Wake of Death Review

gentle Van Damme's game to the next level. You see, Van Damme was always a prolific actor, and it can be easily said that he is known worldwide. But there was a period during which the movies he was in were, um... Le Bleu, okay? I remember watching Desert Heat, and it was so terrible. I was sadly afraid of watching any other new Van Damme afterward. Enough about that! Let's talk about the movie! We happily present to you, the Wake Up Death review! Wake of Death was released in 2004, it stars J.C.V.D. and was directed by Philip Martinez. The script, while being simple, was overall well written and revolves around Van Damme avenging his family's death.
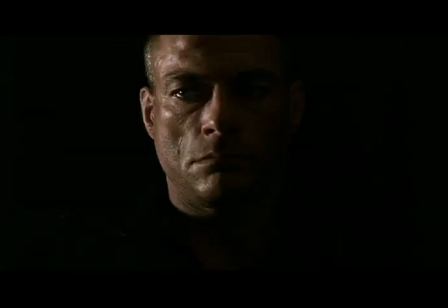(1:03)
So if a lot of Van Damme's movies are recognizable mainly for his brand of action, this is one of the first we saw that stands out for its cinematography.
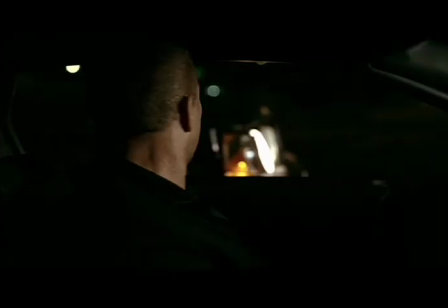(1:11)
Indeed, the movie has just started that you know you're in for something different. they established a rhythm
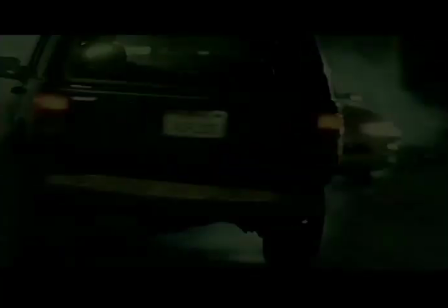(1:16)
that will be used through the rest of the film in the first sequence and they remain faithful to their formula.
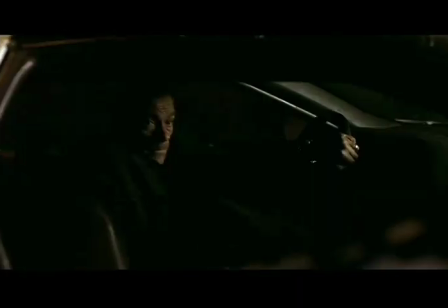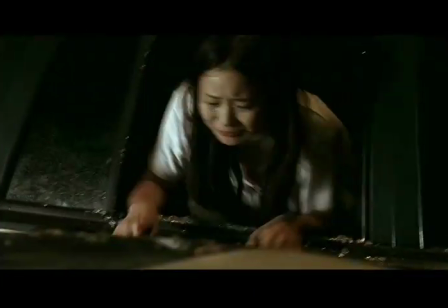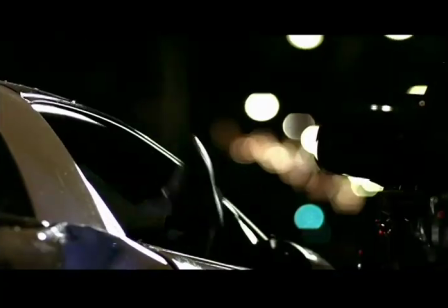Now, to be more precise, let me define a bit more what makes for the great photography in Wake of Death. It is, after all, a straight-to-DVD release and, like a lot of these movies, well, it experiments a little.
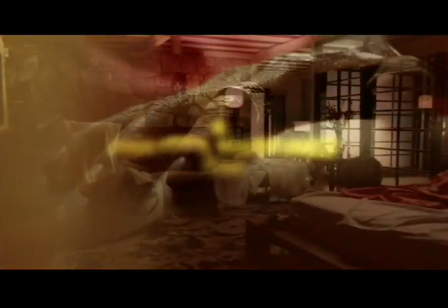(1:54)
However, for everything that doesn't work in other straight-to-DVD movies, it seems to work in this one.
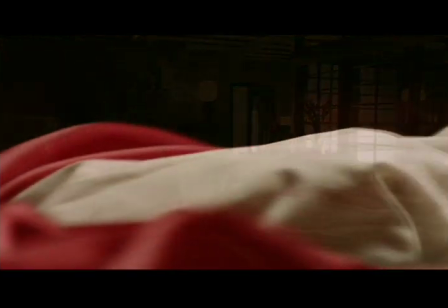(2:00)
The opening credits are very classy and superbly done. A romantic and very sensual moment dramatically turns out to be a murder scene.
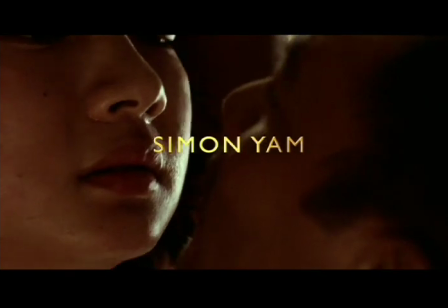(2:09)
It's also great that they use the credits to show some background story, so they won't have to come back to it later and they can move on with the films.
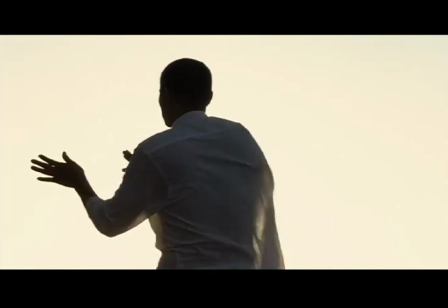(2:18)
They use a very expressive photography, often complemented with a warm palette, to create a beautiful aesthetic,
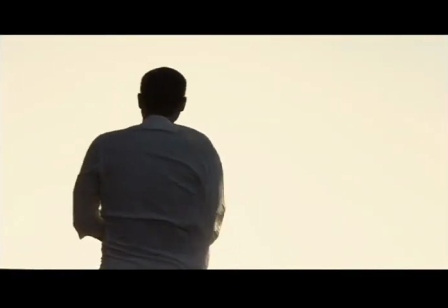(2:24)
similar to this scene here where the villain Sun Quan practices his forms at twilight.
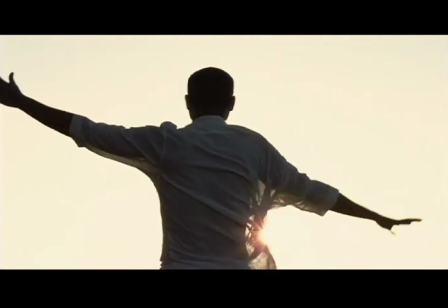(2:28)
The director had a vision for this movie and it shows with the end result. Another characteristic is the consistent use of long focals with a tighter focus point. It creates a very crisp image that narrows down the viewer's attention point. It also contributes in creating a sense of intimacy within the scenes. A good example of that would be the moment when Van Damme meets the little girl.
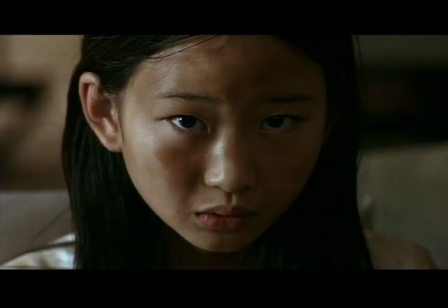(2:52)
The emotional build-up is created by the close-ups and the actors glances. Speaking of the photography, we also appreciated the different angles used. They were creative in their camera work, always trying to present the scenes with a different approach.
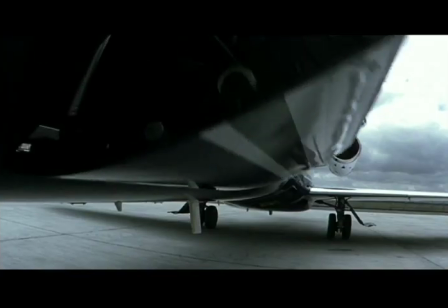(3:07)
When Sun Quan arrives in the States, they use unconventional angles in their shots. It's tasteful and well executed.
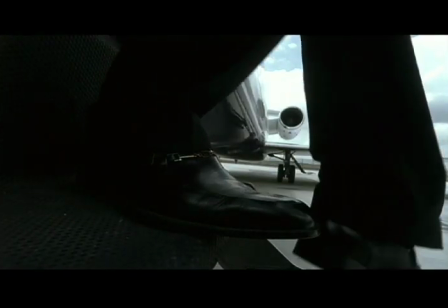(3:14)
It also dramatizes the feeling that this character is not coming here to mess around.
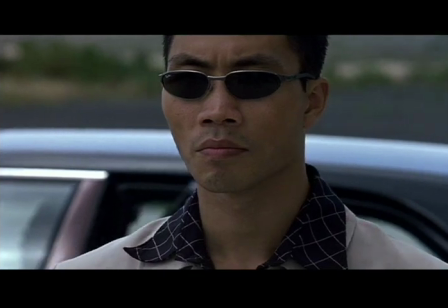(3:19)
The shot's variety in this case expresses the importance of his arrival in the situation and how it will exacerbate things. Now we told you at first that we thought this movie may have raised Van Damme's game to the next level.
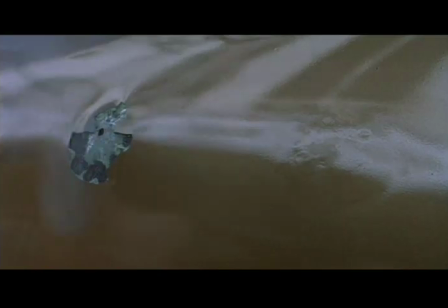(3:33)
And there's a reason. Besides being a very well-directed film, Van Damme finally had a better opportunity to show his talent for acting.
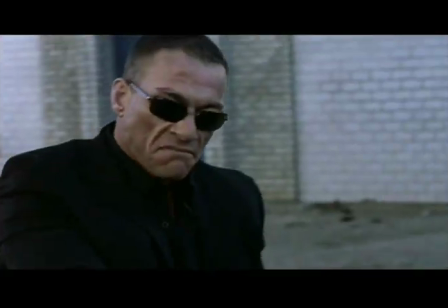(3:42)
While he was always charismatic and brought a certain depth to most characters he played through his career, Wake of Death is one of the few that makes him act in a wide range of emotions.
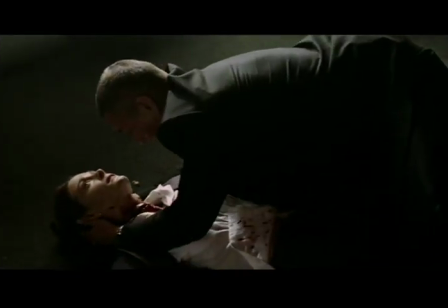(3:50)
The moment when JC finds his wife after she was murdered is a poignant one.
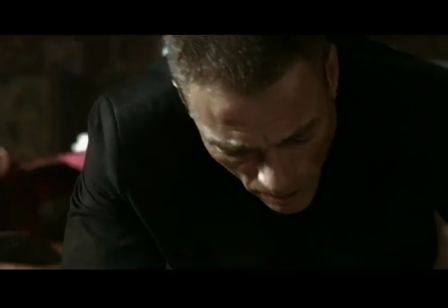(3:57)
Not only is he extremely credible during this moment of emotional pain,
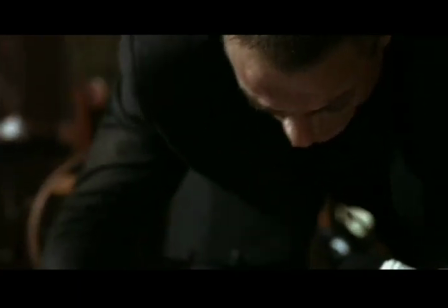(4:01)
but their relationship was well played and the family's situation well established.
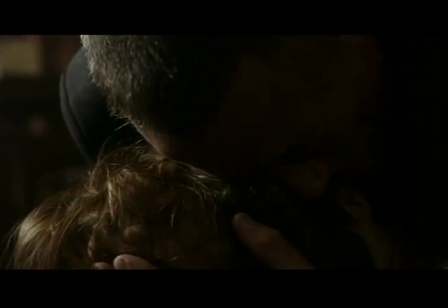(4:07)
So you truly feel for his loss.
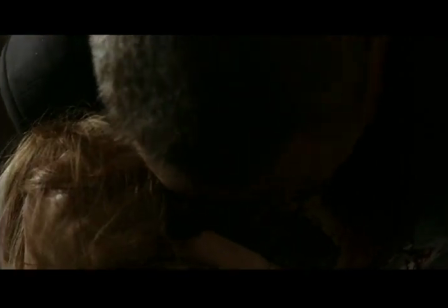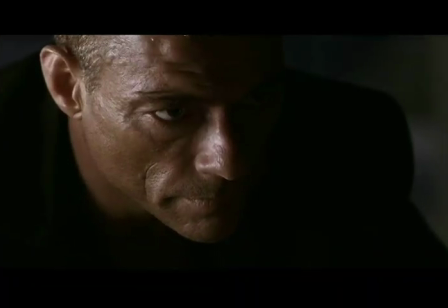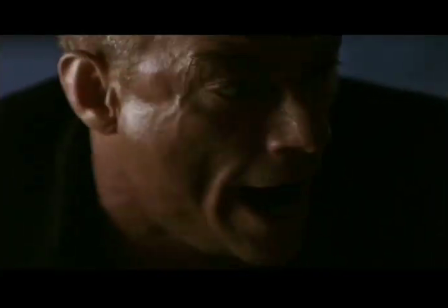(4:21) Why did my wife take you here in my house? Ben, stop it!